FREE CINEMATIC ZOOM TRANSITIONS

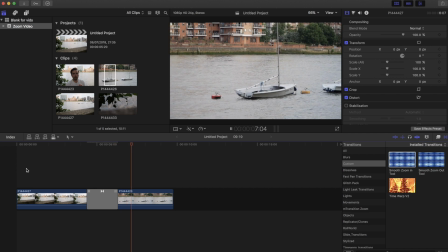See a much more progressive zoom, so it makes a lot more sense.
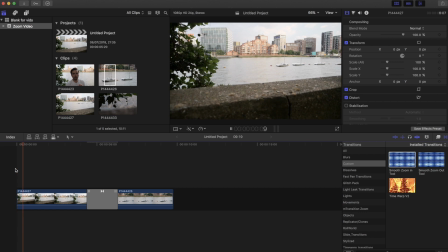Now, some people may say that that's okay and that's kind of finished now,
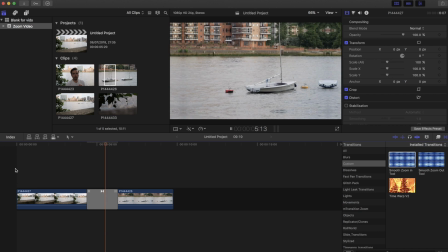but there's a few things that you can do, especially on the second clip, to make it run a little bit smoother, because it zooms in and then it kind of stops. So there's something you can do to really smooth out that clip if the second clip, or even both clips, are stationary.
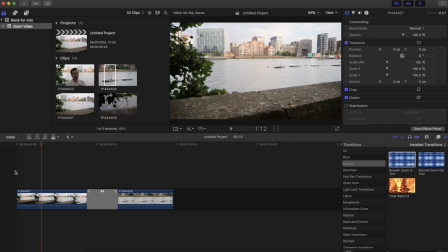Now the first clip already has some movement in it, and that's really important in making the transition more fluid.
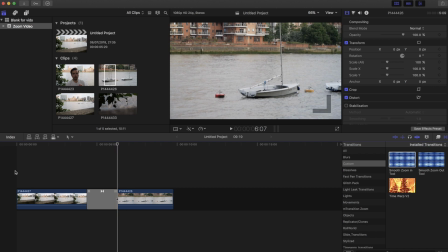So if you kind of think and plan your shots beforehand, you can make them even better.
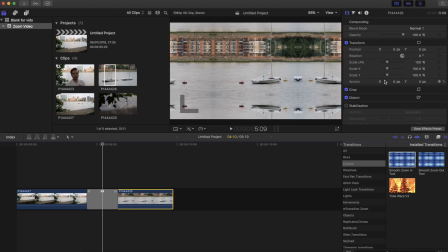But what we're going to do on the second clip is we're going to set a keyframe at 100%. So if you look over on the right hand side of my screen, I've got the scale all, I'm going to keyframe that to 100% on that clip once it's been selected.
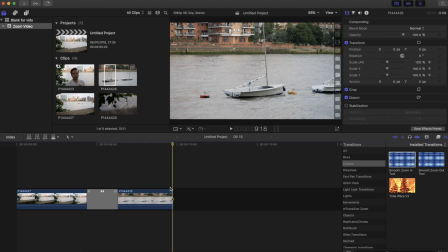I'm going to go to the end of the clip, 1 frame in, and I'm going to change that number to 135. Now you can kind of choose whatever number you want, whatever kind of seems fit. You could even go a little bit more than that if you wanted, maybe to 140-ish.
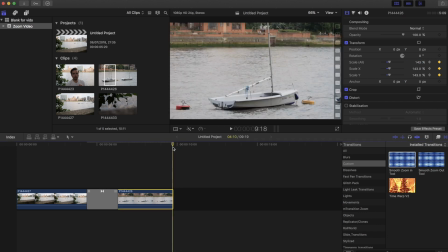It really, you know, it only just depends on your clips and how you feel it is in your edit.
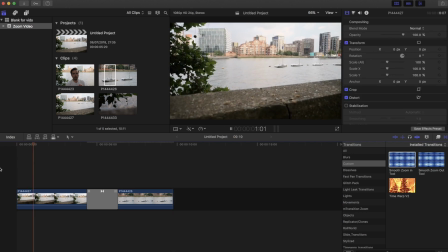So let's have a look at that. So we're moving in on the first shot, got some nice movement.
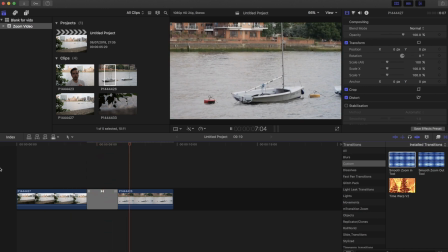We then zoom in, and the kind of zoom keeps going, so it just feels a lot more fluid. So you're going to be zooming into that shot, and then with some kind of post-production, you're creating that then zoom to make the shot look more fluid if it didn't have any movement in it when you shot it.
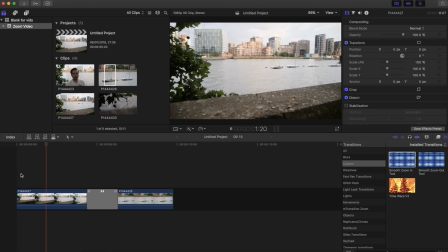So that's a zoom in transition that looks really, really nice. So now what we're going to do is we're going to look at a zoom out transition.
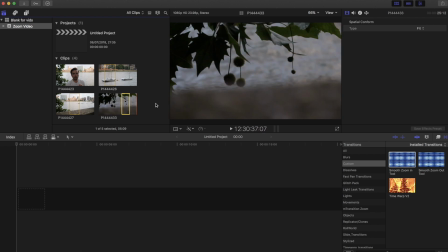So what we're going to do is we're going to select one of the clips from the river, so you can see some water behind me here. So I'm going to drag that one in.
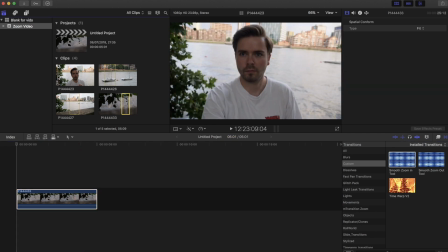And then I'm going to use the clip of myself, sorry, I just muted myself from talking,
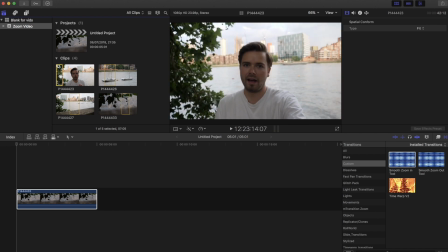coming out and then having a chat with you guys after I film that sequence.
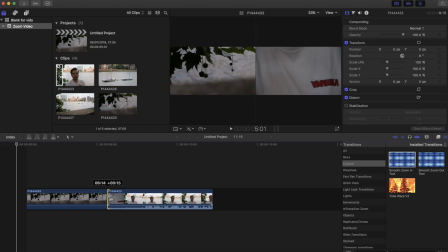So I'm going to cut my second clip to where the camera starts moving away.
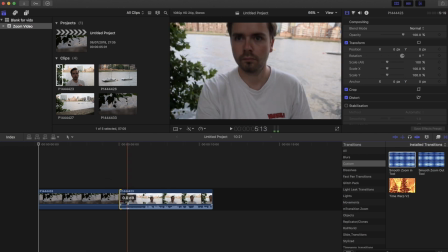As you can see, that just starts moving away. So in the second clip here, I already have some movement.
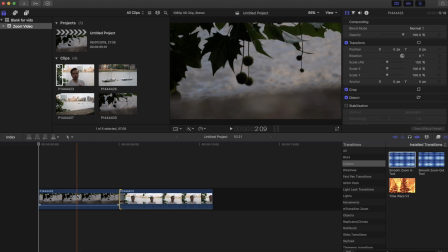Now in the first clip, it's stationary apart from a side pan there. So again, on the first clip, I'm going to create some of my own movement. But this time, instead of starting at 100 and ending at, say, 140%, I'm going to start at 140%.
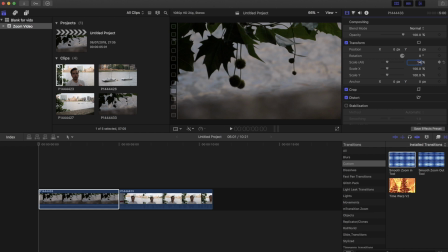And I'm going to keyframe that. And at the end of the video, frame in, whoop, make sure you've clicked it. I'm going to end at 100%. I'm going to add that zoom out transition.
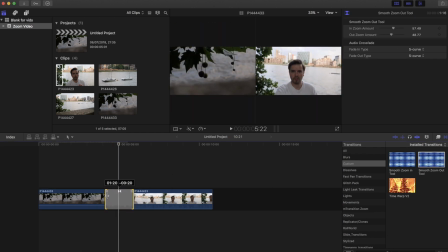I'm going to extend the zoom transition just below 2 seconds. There you go.
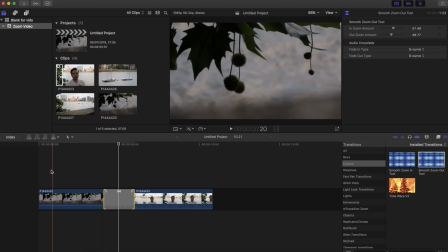And then let's have a look how that looks.
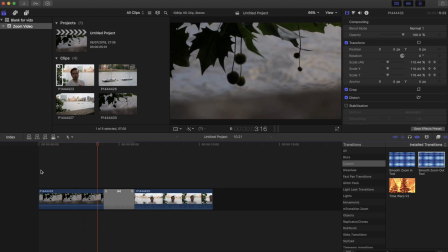So it's kind of zooming out, zooming out, zooming out along with the pan, and then the zoom transition, and it comes out into me talking.
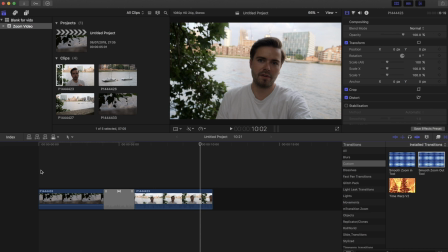So it looks really, really fluid and really nice, and it's kind of seamless. So yeah, it's looking really, really good.
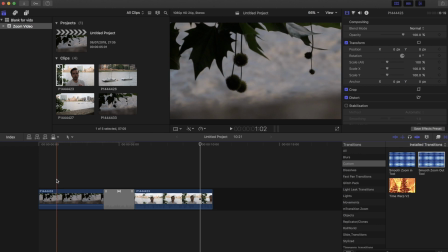So yeah guys, that's a zoom in transition and a zoom out transition, and how you can use keyframes and manual kind of zooming in post-production to just make that transition a lot smoother. You can make the transitions more harsh and shorter if the clips are really fast moving, but with the clips that I chose,
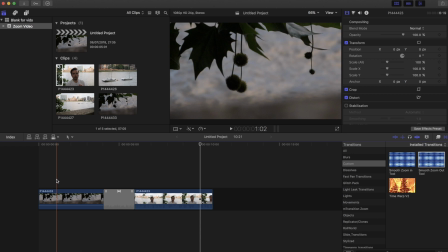being them 120 frames per second, I chose to stretch them out and make them a bit slower. So guys, I really hope you enjoyed the tutorial. What I'd really like to know is what you guys want to know next, so be it like an editing process or be it another transition or anything at all, please do leave a comment down below. But yeah, go ahead and follow me on Instagram, timfoster_LDN. I'll be reading all your comments and seeing what comes up.